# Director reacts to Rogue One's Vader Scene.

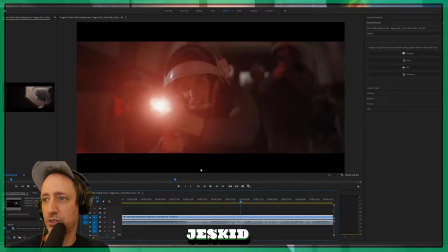Open fire!
So, okay, you know, we're going to defend ourselves. We're going to beat this guy.
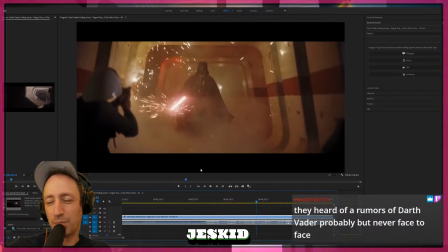Now is the operatic, apocalyptic, beautiful, grand music comes in.
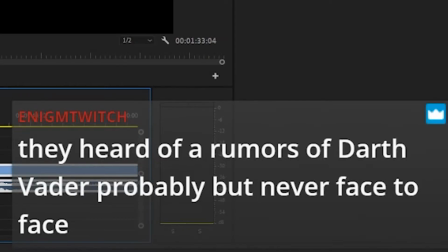Jerry said they heard rumors of Darth Vader, probably, but never face to face. It's a good assumption.
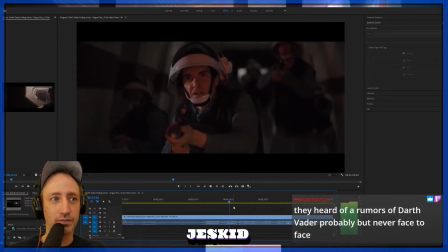Okay, well, we're going to try to kill him. And he's like, with the opera, plus the way he moves, it's like watching a ballet, you know, but a destructive one.
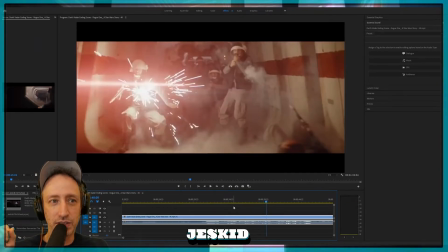And now the sounds of the screams and yeah, and Jerry says they don't realize that he can deflect laser fire. So there's a lot of realizations. It's first they're trapped, right? Then they're scared.
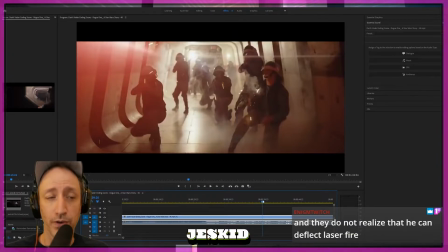Well, then they're brave, and then they become helpless. Very quickly. But they're not there.
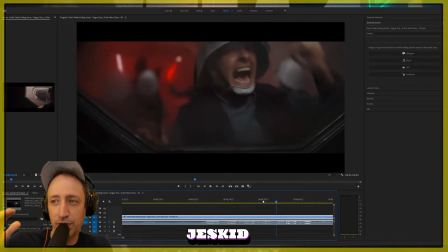They're going to fight him. But even their body language of how they're moving is like one of like anxiety and not confidence. They don't look like confidently fighting him. They look like guys who are going to get slaughtered.
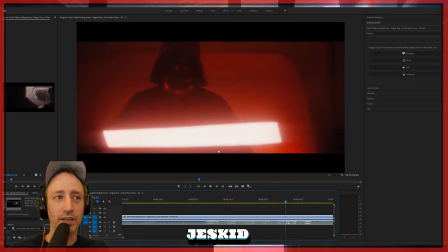Now, see how important that help us is, because no one has come to let them out yet. And right after the help us, you keep establishing the threat. The threat, the threat, the threat. What's the threat? Now you go to the close-up. And that's why sometimes I see this thing differently when I play with the sound for you guys. So you go to the close-up.
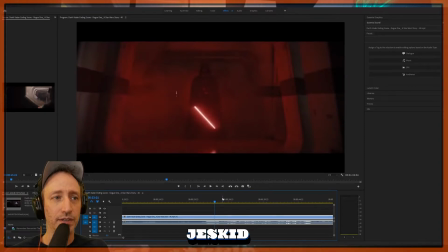This is the first time, I believe. I'm going to back up. That's the first time you saw a close-up of him doing that.
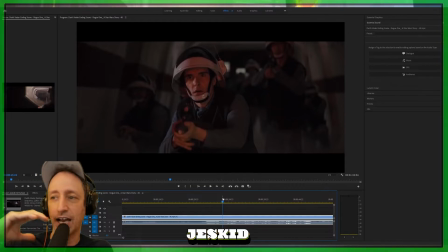And that's why it's so much more impactful, because the sound is much more in your face. And he's in your face. Because in your brain, if you were seeing something coming at you, you'd hyper-focus on it and it would get really big in your mind.
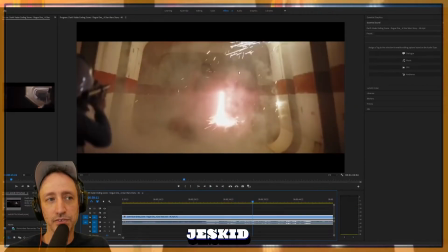It would not nearly be as scary if they kept it only in this shot.
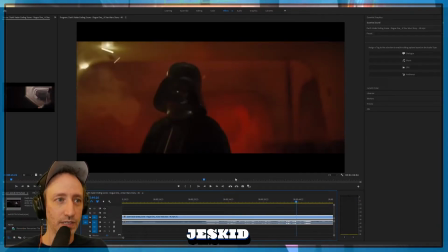So right up to help us, the close-up. And these are all choices that the filmmakers make and the editors make.
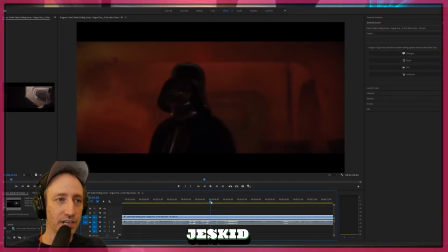They're really smart. And there's a nice cut on action. And you get the nice light explosion behind it.
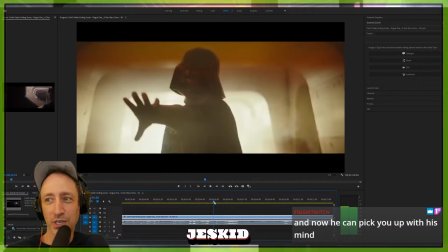Right, and now he can pick you up with his mind. Oh my God. And what's awesome about this scene, right, and this is super important, is that we all know, we know who Darth Vader. Anybody that saw Rogue One, 99.9% of people have seen some Star Wars movie, and almost all have seen, like, seen the original.
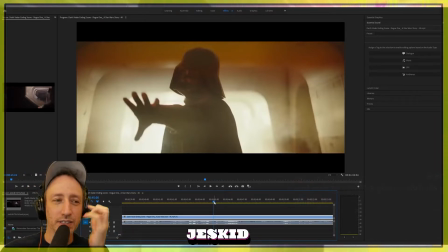It's just, it's kind of like predetermined, right? And for them to be able to make you fear him in a way that's new is incredible, because you're experiencing through the eyes of the guys who are getting slaughtered.
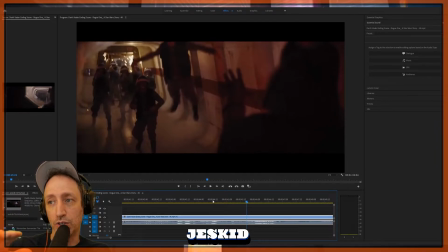And we've never seen, and also as filmmakers, as film goers, we've never seen Vader do this to a group of people.
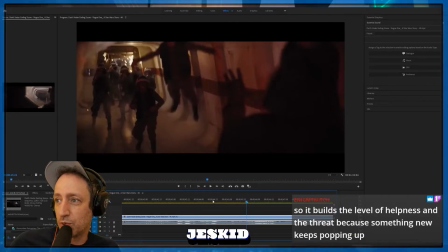We've imagined it, right? We've always thought, oh, he'd be a badass. So it builds a level of helplessness and the threat, because something new keeps popping up. Yes, I agree with that completely. It's like, oh my God, he's slamming guys off the fucking wall. This is incredible.
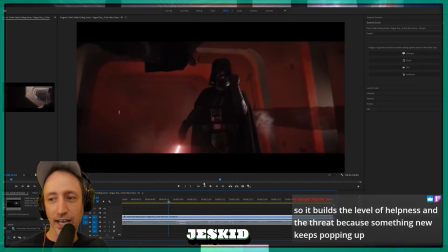So now the guys on the outside have come to look.
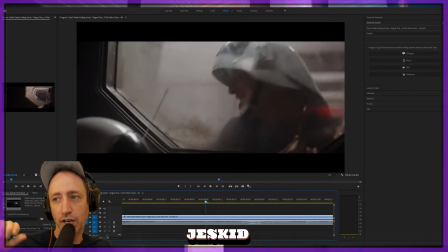It might have been interesting if they had a shot, they didn't use this, and I don't even know if they had the shot, of this guy running to the door to see what was happening. That would have been really interesting. Like, he turns, he looks, he sees, like, all this light in there, he runs over, and it's, like, chaos.
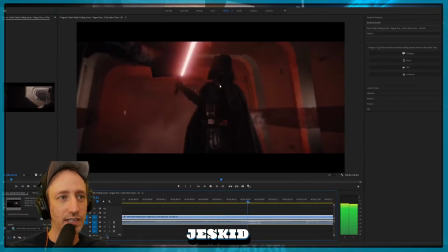But it still works extremely well. Didn't need it. And remember, this is control again.
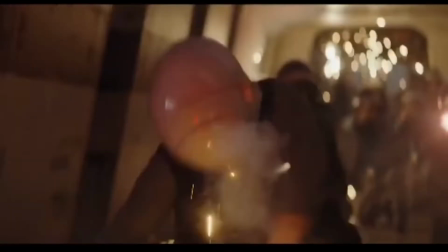So this, because you want to play off the emotion of chaos, so we get to help us, and you get this really close-up, menacing.
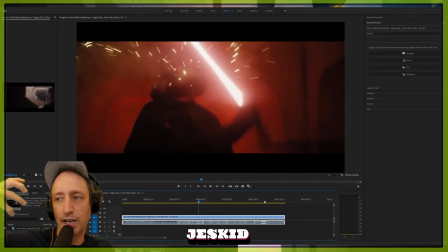Why this shot's so important here is it makes you feel like it's right on top of the guy who's, like, help us, even though he's still far away in the hallway.
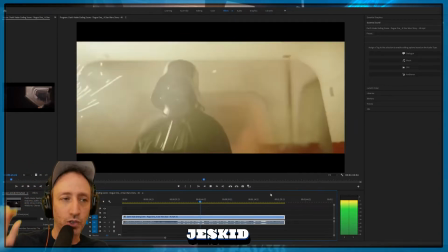But this shot is very, like, moves all over the place. Follow some of the action, but it doesn't.
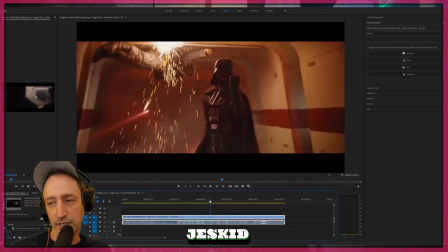What I really like about the long shot, which I'm about to show you the next time, is this, is that Vader, like we said it before, he is in absolute control. There's nothing scared about him. He's not worried, right?
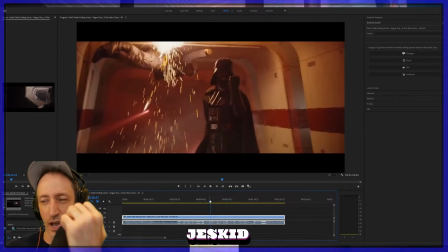It's like he's fighting little kids, and that's what this power, this sort of, even the grip of his hand, the way he's standing,
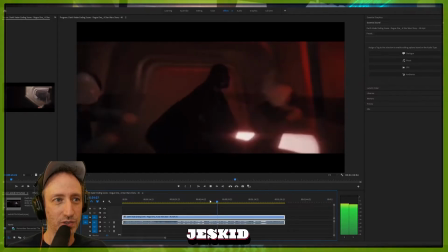it's like, oh, he can hold on to a laser and shoot it back at you. Now you have no weapons at all, so they're just going to get slaughtered.
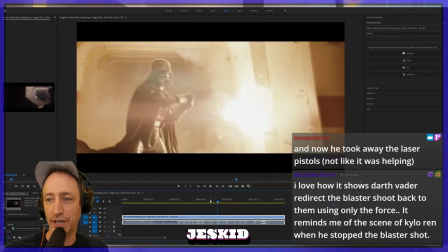Baloney says, I love how it shows Darth Vader redirect the blaster shoot back at them using only the Force. Reminds me of the scene of Kylo Ren when he stabbed the blaster shot. Yes, and there are scenes in the new movies that are good. Don't get me wrong. And there are a lot of scenes with Adam Driver and Daisy Ridley that are quite good.
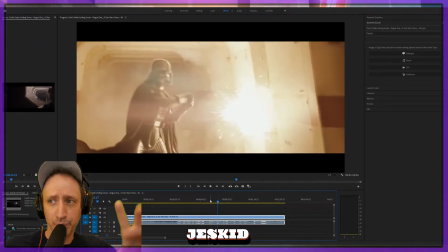But nothing is as good as this. And this is why the direction, the choices in this film in particular, in my opinion, are much stronger consistently throughout the film. Right? It wasn't like small moments, like the level of detail and design. And that's why, in my opinion, that this movie stands out, because they knew to do less is more.
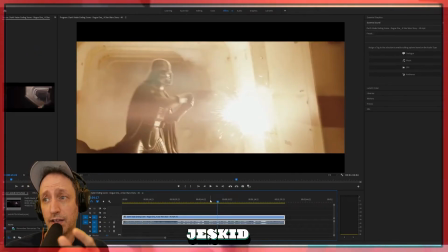You know, whereas Kylo, they would have moments like that, and then they'd have him thrashing with a lightsaber, and it was too much. We didn't need to see 42 versions of the lightsaber. Force Awakens did it pretty well, but then it just kind of devolved from there.
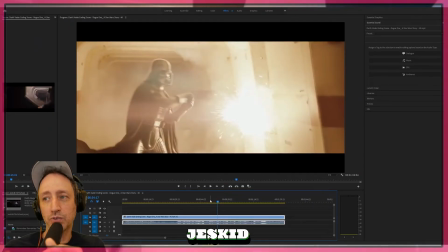It was just more stuff. And even if they were elegant in it, everything else was just like a shit pile of effects and over-the-top, you know, one-upmanship of itself and long exposition that it ruined any of these moments.
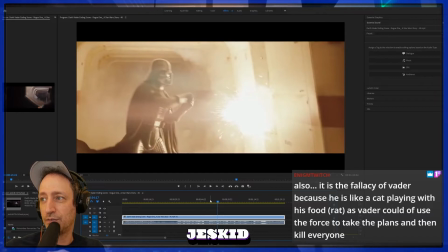It ruined it. Jerry says, also, it's the fallacy of Vader because he's like a cat playing with his food, a rat, as Vader could use the Force to take the plans and then kill everyone. I don't know if he could. I don't know here that Vader could just, you know, take the plans.
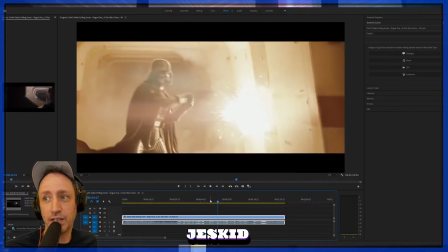I don't think he knows where they are. I think he's in the fight, and I do agree with the cat playing with the mouse here.
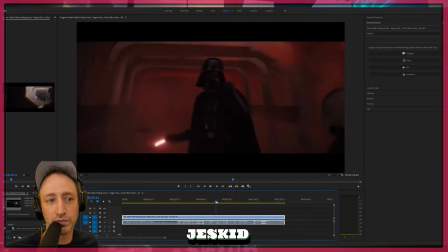I think he is that much in control of these guys. He's the Terminator here. He's just very, and this is very similar to the way that some of the original Terminator was shot in the factory at the end.
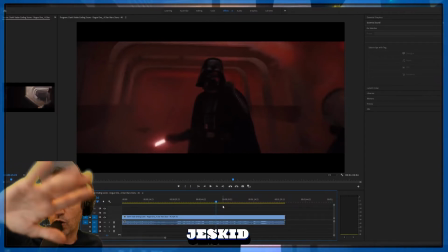That sort of less is more, you see it, and then it just walks past the camera, and it just see its head looking. Very interesting. But I don't know. I feel like he doesn't know, but he's going to go through every single person on this crew to get those plans, in my opinion.
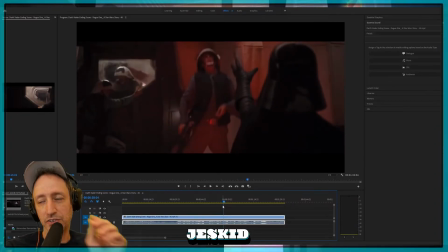So now you're starting to see those little shots, you know?
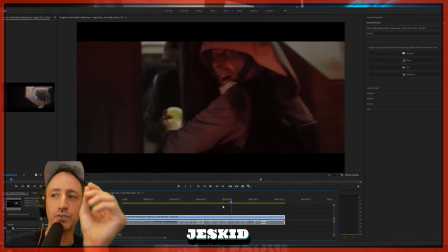And I love this guy's like, Dad, he's so good. And this is what happens when you get good actors to play small roles.
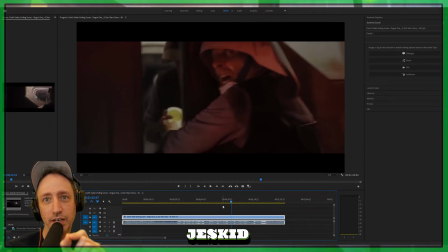They add up. Because if that guy's like, take it, it's boring. It doesn't work. But the fact that he's convincing makes me that much more afraid when he dies here in the way of which he dies.
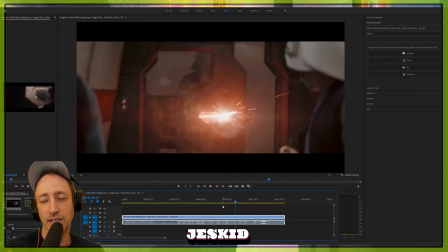Take it!
Because he's saying take it. And he's basically resigned himself to his death and did his one last heroic thing.
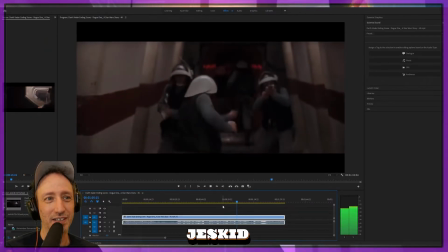But it's not over. You know what I'm saying? Now, these guys have gotten a sense of what Vader can do. They're all resigned. We cannot win this fight.
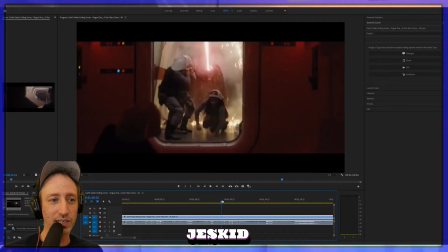And this guy, he looks back in this one moment, and almost like he's looking back, and he knows they're all dead.
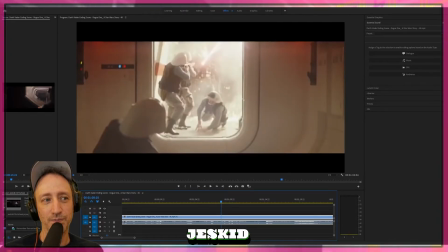Right here, he makes the decision.
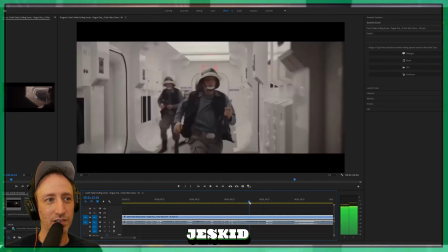It's interesting because the door kind of closes first before he hits the button.
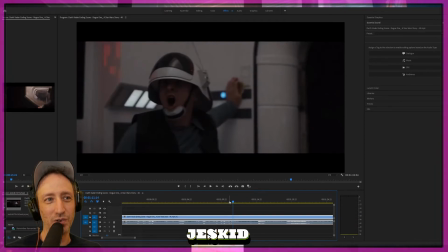So I'm not sure how to feel about that. But maybe he's communicating, or who knows. Or closing another door, or who knows.
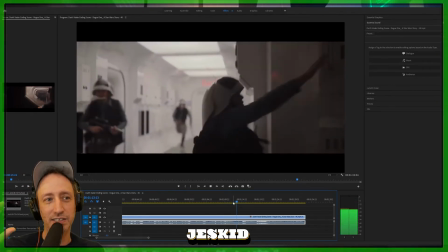It doesn't even matter at this point. So then you go from all these inside shots, chaos, chaos, chaos, chaos, and then very static shot, thing coming down.
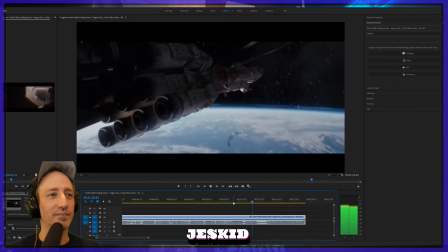Chip release, nice tracking shot. And it's become more elegant again. Because the threat, it's over. It's already ended. They've already basically gotten away.
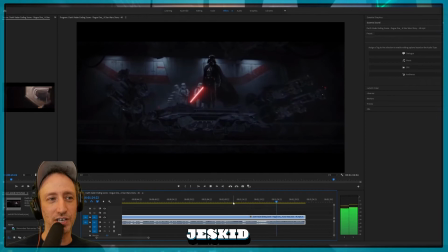All the shots have changed. All the structure has changed. The music comes back. It's his sort of theme.
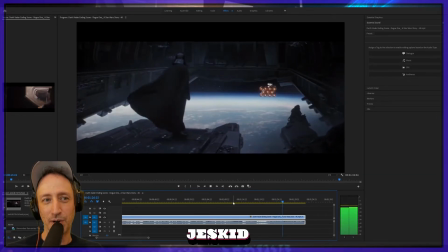Empire theme, right?
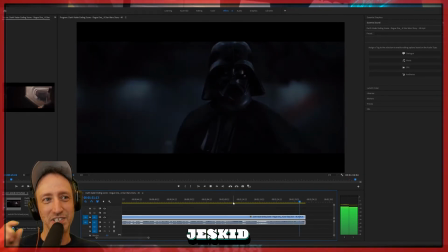And they change it up. At the end, it's... It's to be continued on a traditionally menacing, menacing theme.